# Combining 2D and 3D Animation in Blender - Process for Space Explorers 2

Testing, testing. My name is James and I'm going to be showing you some behind the scenes from my latest animated scene from the Space Explorers universe.
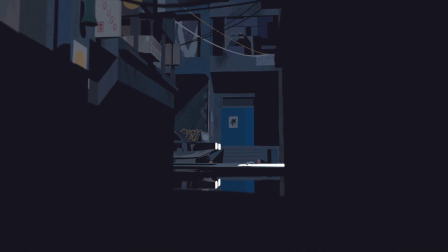0:14 Alright. If you haven't seen this already, I'll put a link in the description. But basically,
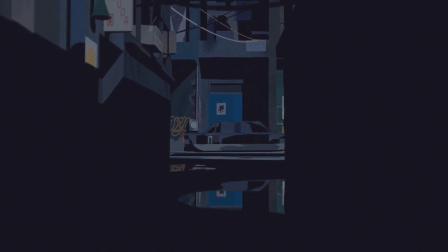0:21 as an illustrator interested in animation, I just wanted to dive in and learn a little bit about 2D cell stuff, a little bit about 3D, and you know a lot of it was figuring out Blender and
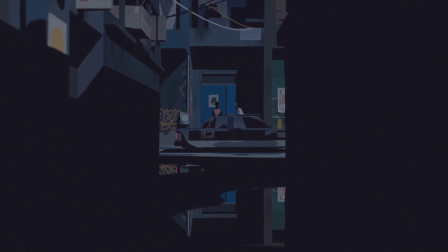0:37 yeah, basically trying to take a vision from an illustration and kind of realize it into a moment in time.
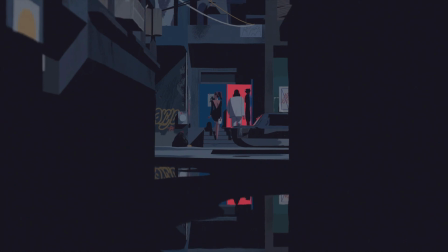0:46 It's not really a satisfying story, it's just kind of like, oh people get out of a car and go through a door, but the idea is just this kind of very cohesive window into this world.
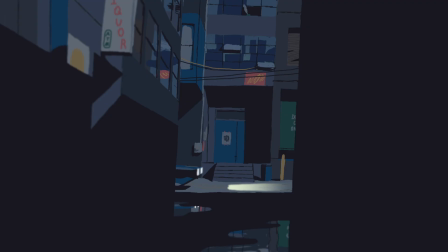1:01 This was the illustration that I did before I started any build out of the set. Just getting my composition figured out. Basically all the actions happening right in the middle and then
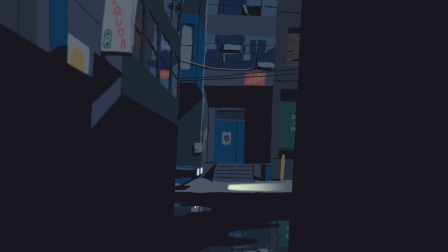1:14 you've got this kind of moonlight coming in from the top right which creates all these huge shadows, but also casts this line on the buildings on the left, which kind of draws your eye directly back into that center action zone.
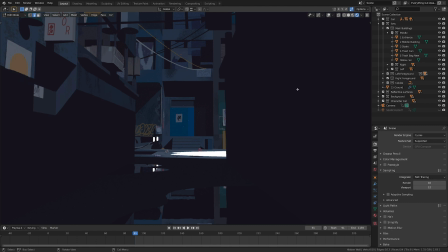1:35 And then here's how it looks in Blender. I'm definitely, I was very skeptical of 3D in general, so it was really important for me when I was doing this to try to match the color and the flatness of the
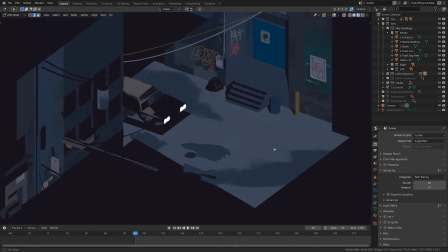1:50 illustration as much as I could and in practice that meant not
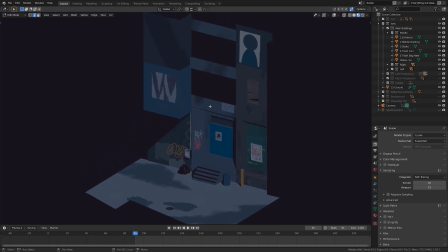1:56 using any light sources and using emission shaders instead.
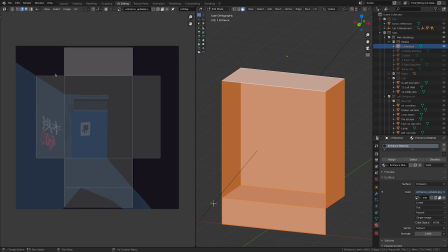2:05 In Procreate where I was doing this I've got you know I'm looking at the style frame and saying okay this is how the shadow
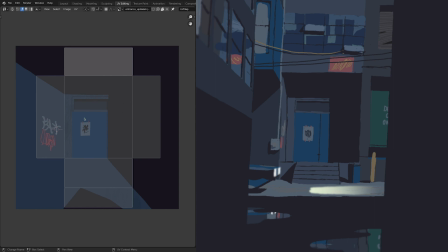2:12 is cast on this back face and then this is where the shadows would come in. I want this little graffiti over here and this little poster thing right there. And then this little chunk was shadow being cast by the stairs,
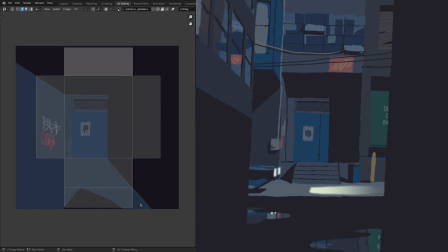2:31 but the stairs were different objects, so that's not in here, but the shadow is.
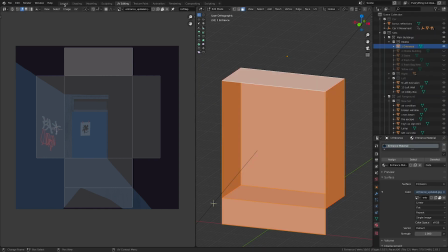2:36 So you go back to layout.
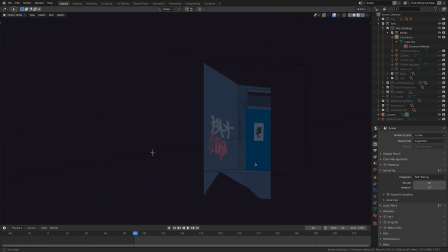2:42 it's all just lining up super nice it kind of looks like the illusion of being lit from that consistent angle so then let me show you the shader that's also super simple this is just a
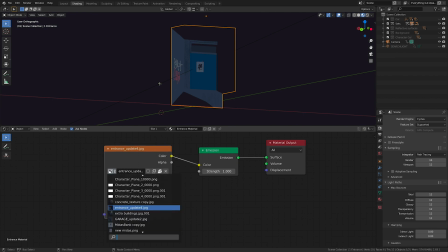3:02 texture input is saying you know this JPEG entrance update 4 is going to be the color for this emission shader which is going to be the output of the material.
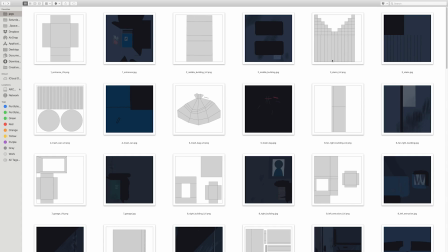3:16 And that's it. This was a great way to make the whole scene very light in terms of
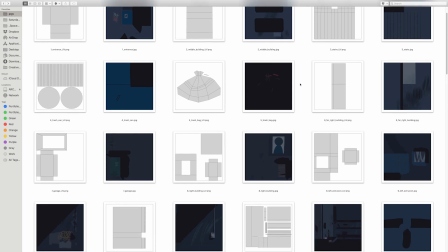3:23 the geometry because that's not really what I'm good at but I could really have fun with the textures.
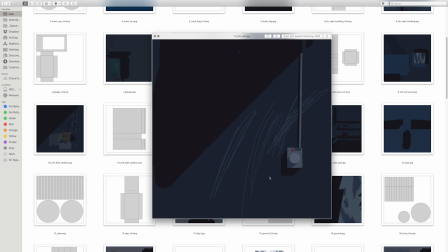3:32 Here's the early version of this wall with the utility box on it. Another huge advantage of working like this was that I could just come back and upgrade the texture just to add some more interest to it
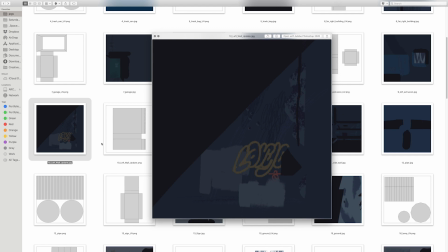3:52 which really was great for being impatient to you know get in there and get started, but then to continue iterating as I thought of new ideas.